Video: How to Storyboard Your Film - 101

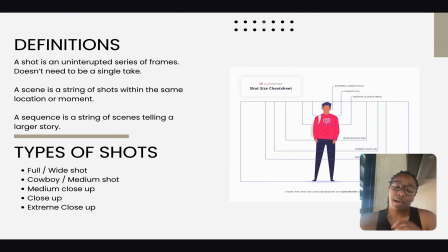(8:16)
I match these together because, in my opinion, they can kind of go hand in hand, right? So we have a medium shot, usually the knees up if we're shooting on a person, right? Cowboy shot is a little bit below the hips. So like if you think about in a western film where like it's like a
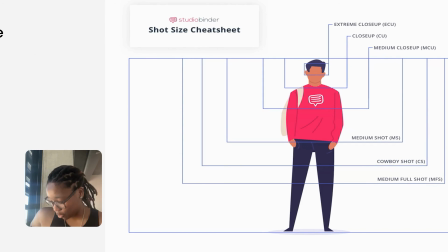(8:32)
standoff and you pan back and forth between them holding the guns in their thing, right? Boom. Medium shot, waist up. Then we have a medium close up, which is in between a medium and a close up. Okay, at this point, the names can kind of mix together, right?
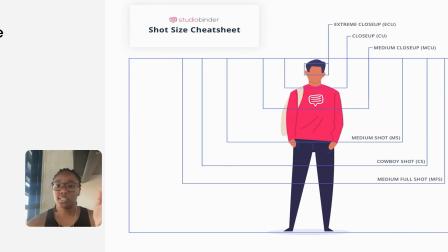(8:49)
So we have medium close up, extreme close up, and extreme shot. You know what I mean, right? Medium close up, boom. Usually chest up. It doesn't even have to be as strict as this. This is just what I'm saying. Medium close up, boom, of the face, extreme close up, the eyes, mad close to your face, right?
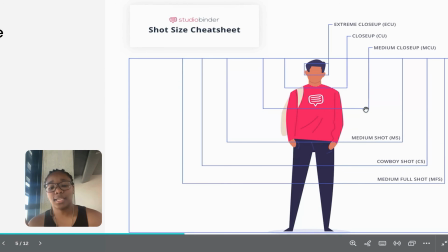(9:09)
And all these different types of shots, they tell you different things. They make you feel certain ways.
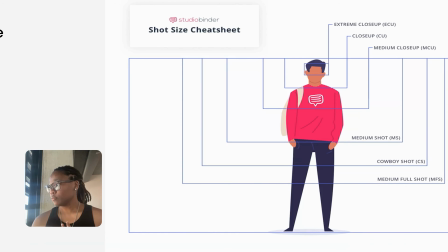(9:14)
So, for example, if I'm doing an introduction of a character, right, and I want y'all to see like what they're wearing, how they're standing, I'm gonna do a full shot. I'm not gonna give you a close up of the character's eyes and expect you to know what they're wearing.
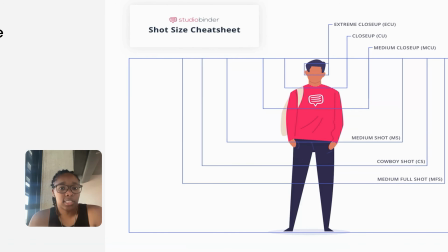(9:32)
Okay, so I'm gonna do a full shot because I want you to see what they're wearing for this example. But if I want you to see that a character's eyes are like bloodshot, like they've been staying up all night, I'm not going to show you a medium shot because like you don't know where to focus.
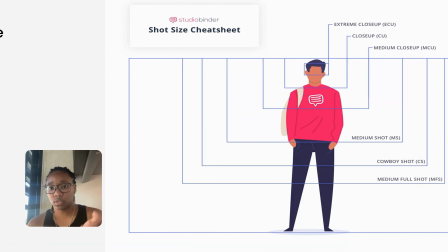(9:47)
You're not really going to know to focus on their eyes. So I might do a close up or an extreme close up so you can see the eyes.
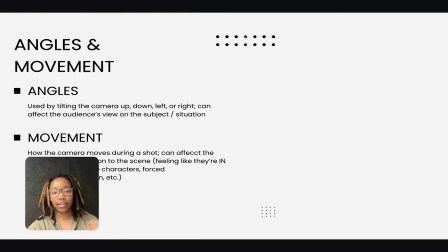(9:53)
You know what I mean? Okay, I'm back. filming on a completely different day because I had to go to work. Then I forgot about this video, but apologies. Okay, angles and movement. These are different elements that you can mix and match to affect the shots that you're using and also impact the way the viewers are seeing that shot, all right, and how they're feeling.
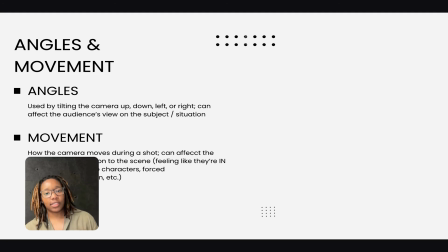(10:12)
Just to add on to the last point. So angles, obviously, is if you're tilting the camera up, down, maybe to the side a little bit. It can be like this. And like I said, it affects the audience's view on the subject or the situation. And the movement is literally how the camera physically moves in the shot. Okay.
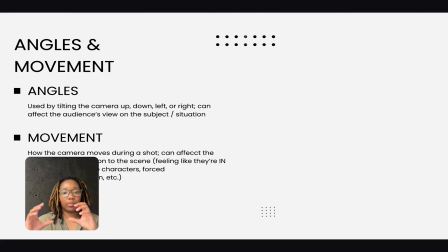(10:30)
So, for example, if you have the camera being handheld, so it's a little bit more shaky, it may make the audience feel as though they're actually in the scene walking around with the characters. Can also make them feel a little bit unnerved or a little bit, oh, we're about to fall over. You know what I mean?
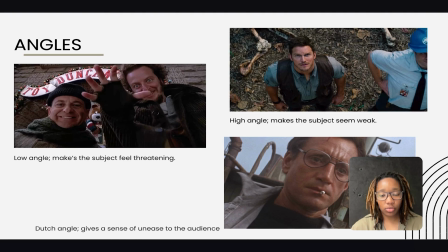(10:45)
Okay, next. These are some of the angles that you can use in your shot to make the audience feel a certain way. For example, we have a low angle. This is a scene from Home Alone. It makes the subject look quite bigger. It makes the audience feel a little bit more scared of them than they usually would be, right?
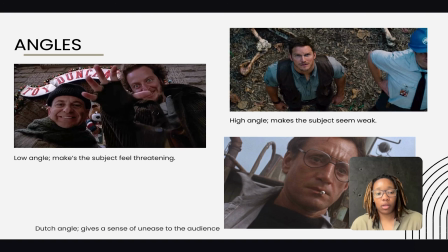(11:04)
Because it's coming from below. It's making us feel like we're small and they're big and they're taking up more of our space. On the opposite end, we have a high angle. This is a scene from Jurassic World, and it makes the subject look very weak,
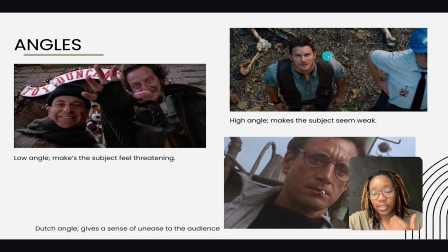(11:18)
very small compared to whatever the camera is the point of view of, in this case, a dinosaur, which is fitting because dinosaurs are huge and humans are small,
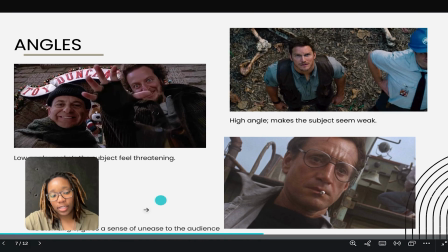(11:27)
obviously. All right, next, we have a Dutch angle. This gives the audience a sense of unease. Okay, the way you do it is literally by tilting the camera this way or this way, right? And it makes them feel unease because not only do we not often see shots like this where it's tilted to the side,
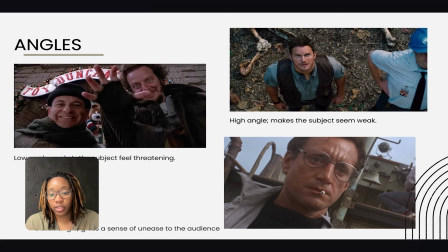(11:46)
so it's just kind of unnatural for us. This is not how we're used to seeing things. You know what I mean? Like we've all seen something bigger than us, we all seen something smaller than us. So it makes sense. It's like, okay, I know what I'm supposed to I know what position I'm supposed to be in here, but this one is like
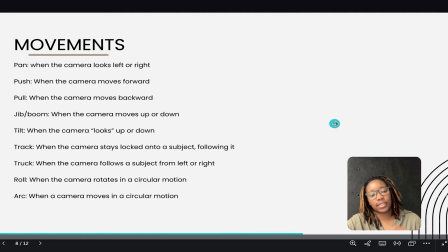(12:04)
you don't often walk around looking at stuff from the side. Now we're going to get into some of the movements, okay, for what your camera can do in these shots. I'm going to go through this pretty quickly because it's kind of a lot, but a pan is when the camera looks
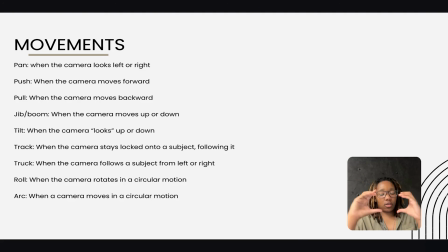(12:20)
left or right.